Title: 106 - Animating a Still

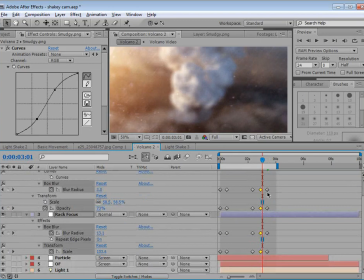(32:59)
And we can maybe hold down control click to give it kind of a smooth curve. So, I mean, this is something you want to play around with. Faking the focus can be, you know, it can be a little extreme sometimes.
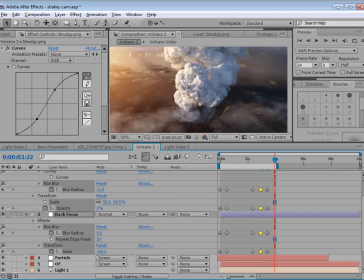(33:17)
I think, you know, in the initial example,
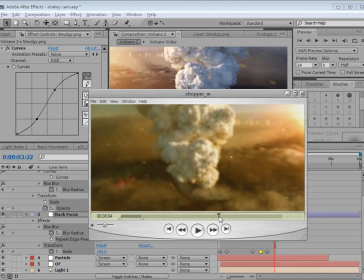(33:22)
the goal was essentially, you know, taking 2 seconds of the animation, and the focus was to hide the illusion that, you know, everything was being distorted.
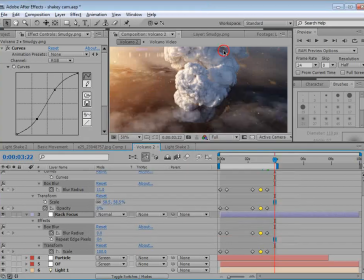(33:31)
So it was more of a cheat. So here, now that our shot's a little bit longer, I don't think we necessarily need it. But, you know, it's an interesting look. Let's go ahead and just take a look at this effect, and hopefully your guys' looks similar, or even better, hopefully.
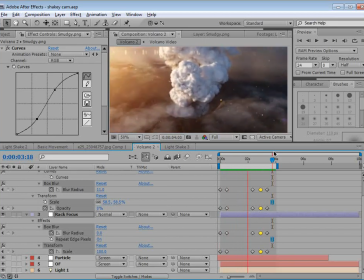All right, well, I think there's a lot of things going on in this tutorial. Don't feel like you have to do everything to sell the effect.
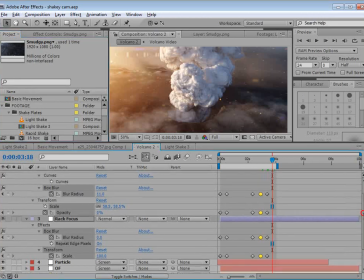(34:03)
Sometimes just the simpler, more subtle thing is the way to go.
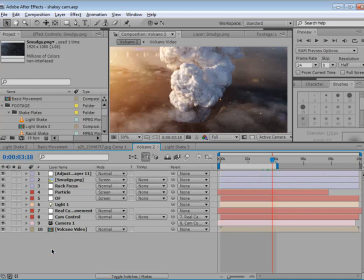(34:08)
And also think about real footage, you know, try to match actual footage, you know, not all footage looks, you know, crazy.
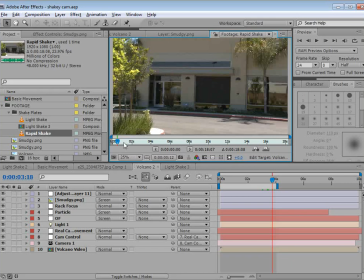(34:16)
Now, another thing I have here is some rapid footage where the camera is a lot shakier. And although it may not be practical for this example, you might experiment with various, shots and various effects just to see how much more natural it looks to use a
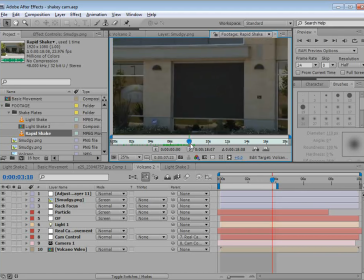(34:35)
real live plate as your camera source instead of mathematical expression.
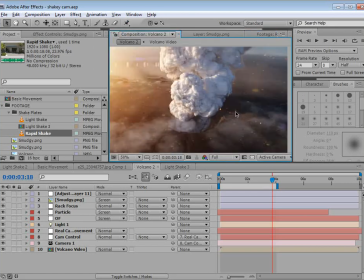(34:40)
So, all right, well, I had a lot of fun putting this together, and hopefully you guys learned some interesting things. I am Andrew Kramer, and we will see you next time. It's like 1 in the morning, I'm going to bed.